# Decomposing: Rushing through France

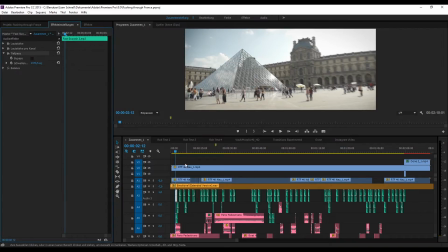[20:47]
And I applied a low pass filter on them so that they sound a bit better actually,
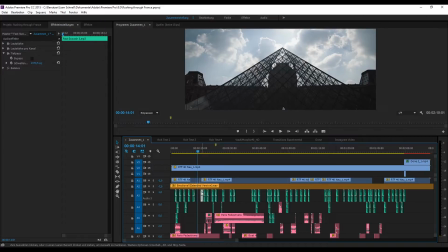[20:56]
because those high pass sounds, let me I could give you an example. Let's go right here, turn this mute,
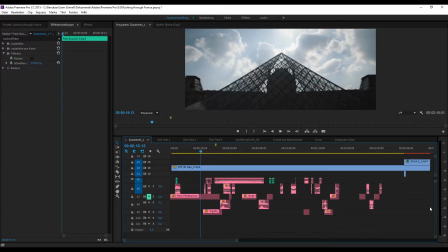[21:06]
and we'll also mute this down here and this in advance. So this is what it sounds like with a low pass filter
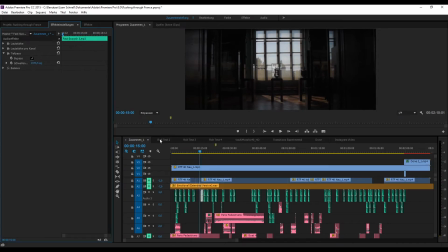[21:21]
and without.
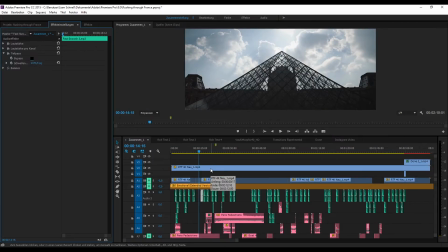[21:25]
You hear that without, it sounds more like you're swinging a stick in front of the camera and this is the air flowing, while with this low pass filter it's more of a rumbling transition.
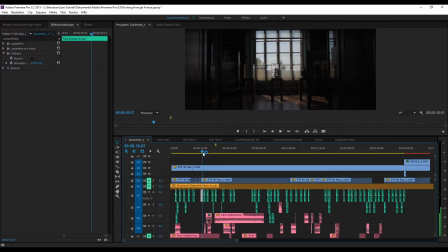[21:38]
It's not so much in your face than it would be without low pass.
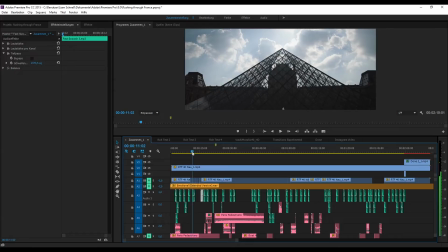[21:44]
So you can see here also a concept that I've used for my transitions.
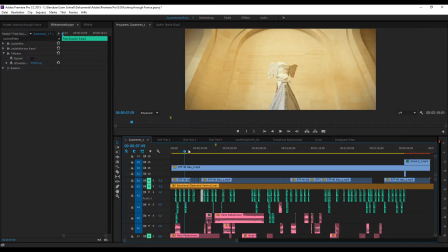[21:52]
Actually, let's see what was here. Right, I've had this shot of the statue. Unfortunately, I had to change here.
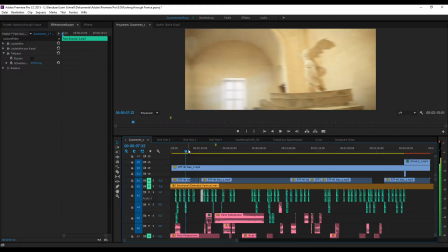[22:00]
I'm not really happy about this because this is a transition, well, yeah, from the same statue to another point. But because here I was actually going up with the camera.
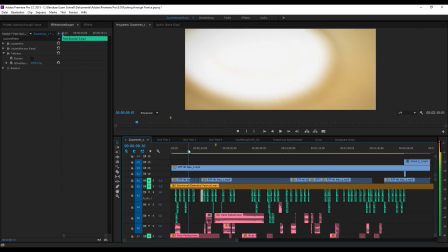[22:12]
So this is all real camera movement here, and then I also zoomed in into this very bright spot,
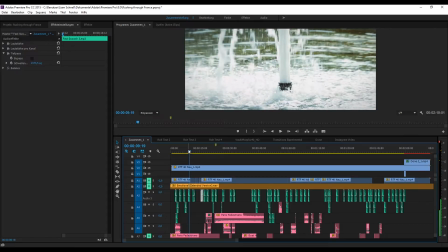[22:19]
followed by this very bright fountain. And then I thought, wait, I've got another shot of this fountain actually, where it occurs. So here I'm zooming out, as you can see,
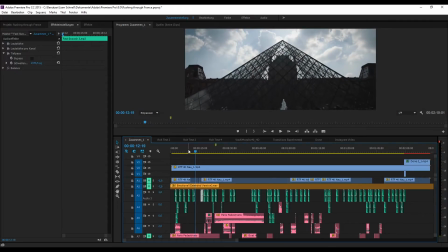[22:36]
into this shot of the Louvre with the same fountain in below. And you can see actually from the water that it's going back in time, which also really helps.
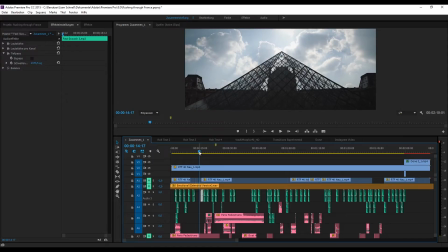[22:49]
Try to experiment with mirroring your image and going back in time and using speed revamps.
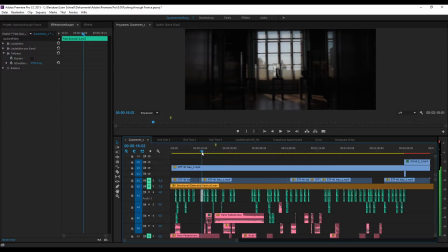[22:54]
I've shot it all at 50 frames per second, so I've had the ability to do that in post.
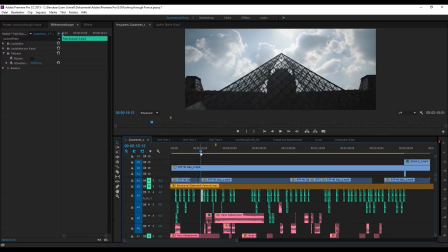[23:00]
And you can see here, we're now moving into this very dark area of the image actually. And you see here's this structure of the Louvre, those very straight lines.
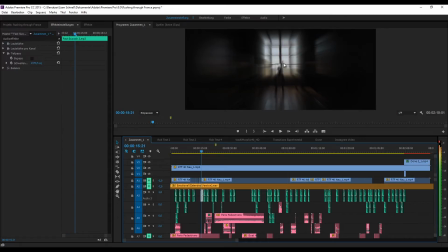[23:11]
And now we're actually repeating them here with those very straight lines. And you can see that due to the motion tile effect, you can see the window up here. But because we've got our black bars in the end, it's not visible. And we've got the same lines here.
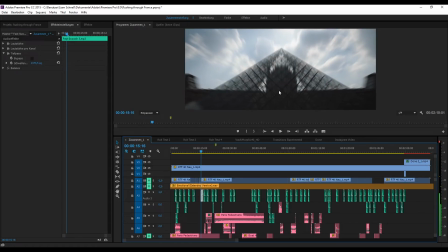[23:25]
This of course is not right here. I think the room I'm showing you here was at some other point in the Louvre.
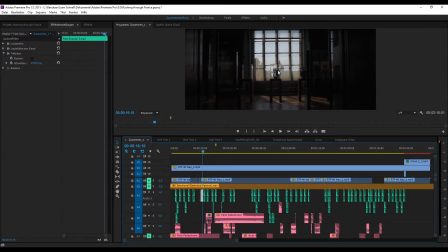[23:33]
And then I'm using this window as a gateway into the street actually.
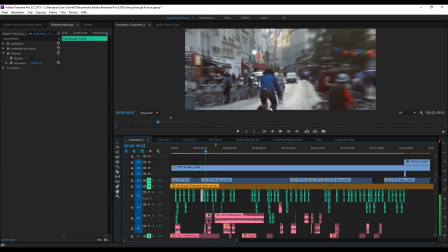[23:39]
And I'm showing you the street. Here I've got the ringing noise.
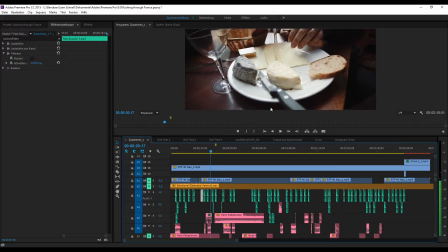[23:47]
And you can hear a few sound effects that you don't actually get to hear in the final cut.
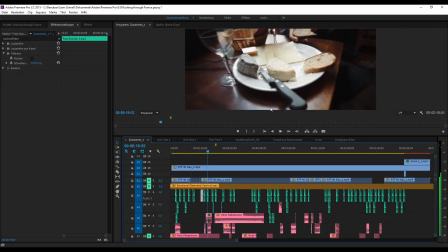[23:52]
Because it's a really creative process actually. Or not so creative as just very, very simple. You have to turn down your expectations a bit at first. Because in the end, in order to get some transitions and to get better transitions, you just have to experiment with them.
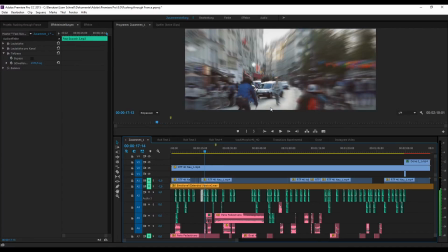[24:11]
And here, like, it is a very simple thought.
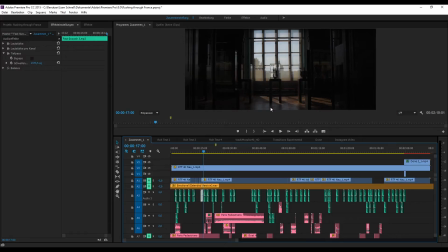[24:14]
I thought, okay, we're going from the street, like you look out of a window, you see the street, so we're going to the street.
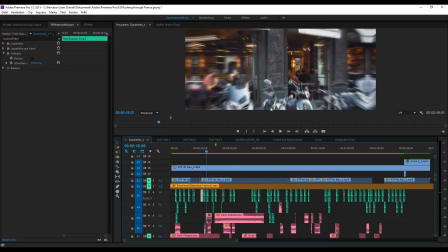[24:20]
Then in the street, you maybe see a small shop. We're going to a small cafe here.
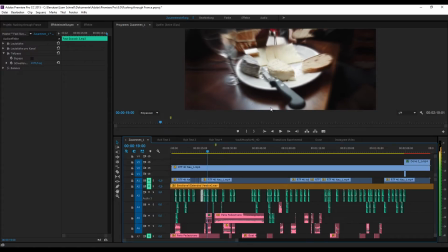[24:25]
Then we're actually going inside of a cafe. This is not the same place, of course. This is a whole another shot that I've took here. But I'm getting you from one point to another only by telling this very simple story actually.
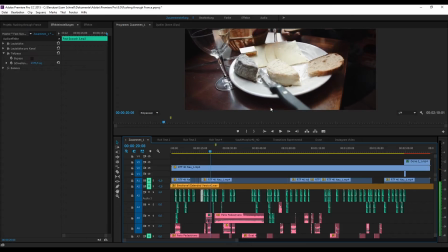[24:40]
Now we're going into the cafe. I'm going up with my camera.
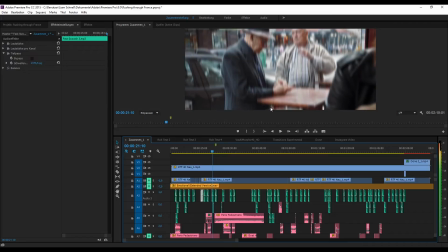[24:46]
This is actually in the same place. And I've got this man. And right here we've got a bright spot.